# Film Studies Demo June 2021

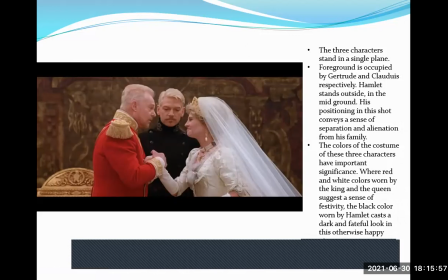What comes immediately after the camera? It is the man and the woman. The woman is Gertrude, the man is Claudius. And what is then in the midground is what comes after it. It's their son, Hamlet.
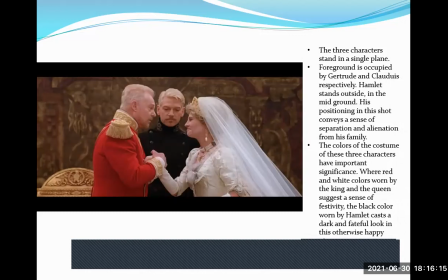And this positioning is also important because focus, the director wants you to pay attention to the nuptial bond of his mother and his uncle, the two getting married.
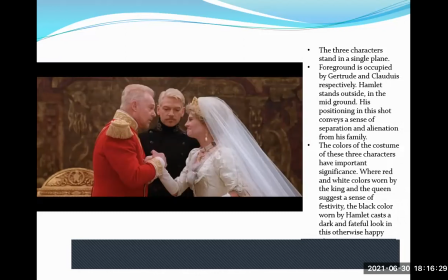And his expression is very significant. Everything is to be studied. Their makeup, and look at the colors, red, white, and black. So who represents red? Passion, represented in Claudius. And white as in a maiden.
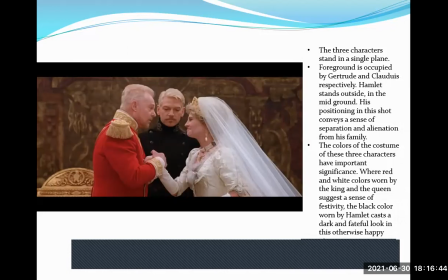So here, white doesn't represent death like snow in HAIDER, but here white represents maidenhood, though she is not a maiden. She is marrying for the second time. And the one in the black is evil, something not evil though, but it can be called sinister.
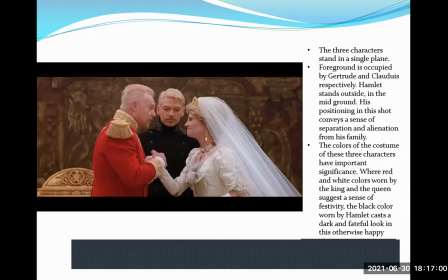That's going on in the head of the son, this bond that he is not ready to accept.
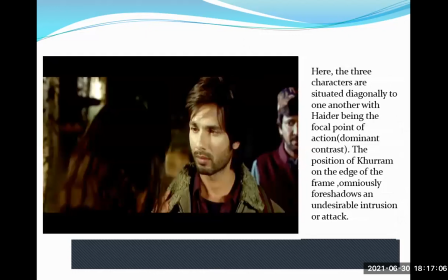Let's compare this one here. The three characters are situated diagonally. So it's from the left bottom corner of the screen to the top right corner of the screen. It's called diagonal situation, situating characters diagonally from bottom left corner, top right corner.
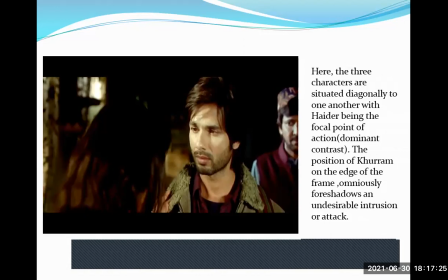In this diagonal representation, again, you have a foreground, you have a midground, and you have a background. What's his name? I don't remember. Hilal and Kuram, yes.
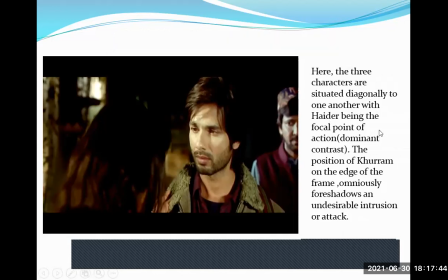The three characters are situated diagonally to one another, with Haider being the focal point of action. Dominant contrast. The position of Kuram on the edge of the frame ominously foreshadows an undesirable intrusion or attack. Look at the way his eyes are positioned, Kuram's eyes.
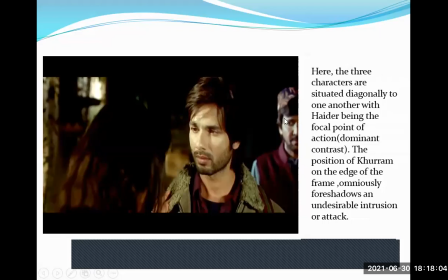Pay attention to how he, again, that the sinister look that you had in the previous one, sinister look on the face of the son Hamlet. Here you have it on the face of Kuram.
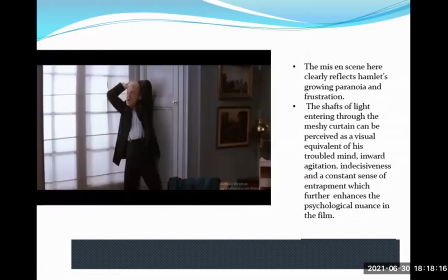This is what you study in mise-en-scene, how characters are placed, situations are used,
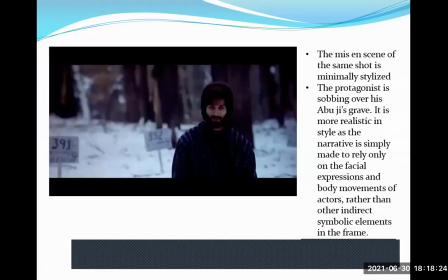etc. This comes under mise-en-scene. Yes. So this one was the scene I was talking about in the previous session we had, 391 and 352. Something is important about it. I don't want to discuss that right now. When we come to the regular classes and come to this point, I'll discuss that with you.
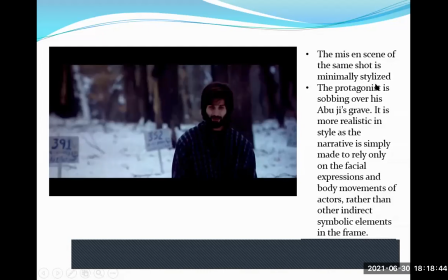The mise-en-scene of the same shot is minimally stylized. Why? Because you don't have many props. Just two boats and the sun crying over something, because he has just recently found out
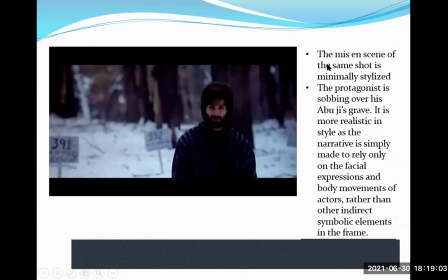the grave of his father. Of Buji's grave, it's more realistic in style, as the narrative is simply made to rely only on the facial expressions and body movements of actors rather than other indirect symbolic elements in the frame.
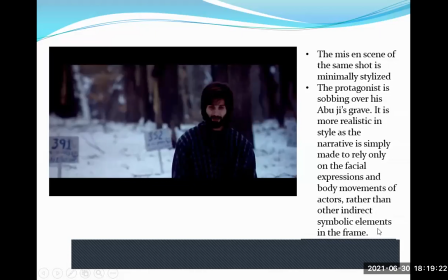And also, there is no dialogue that you can pay attention to. Then, how does the narrative come to place in it? Narrative comes into place by means of photography, by means of mise-en-scene.
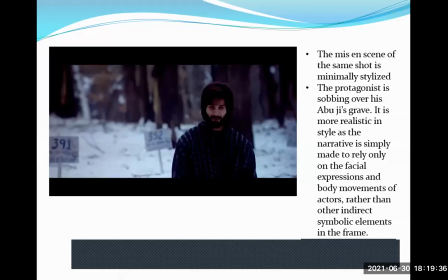It doesn't always need to be said. It can be depicted. Being as brief as I can in this one again.
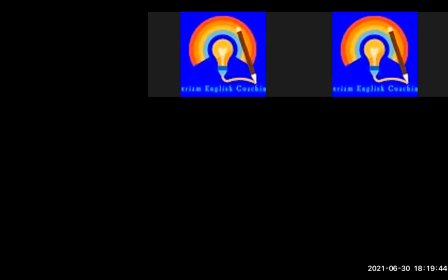So this is what you have in mise-en-scene. Moving on to the next. The next we have acting.
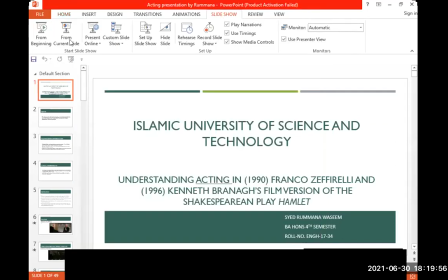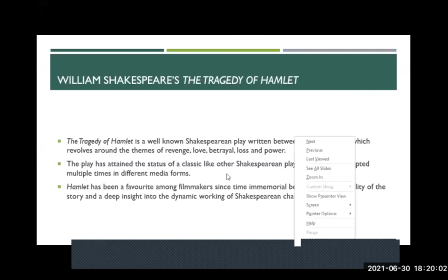Again, a comparison between the two movies. What do you have in acting? What do we study when we study acting?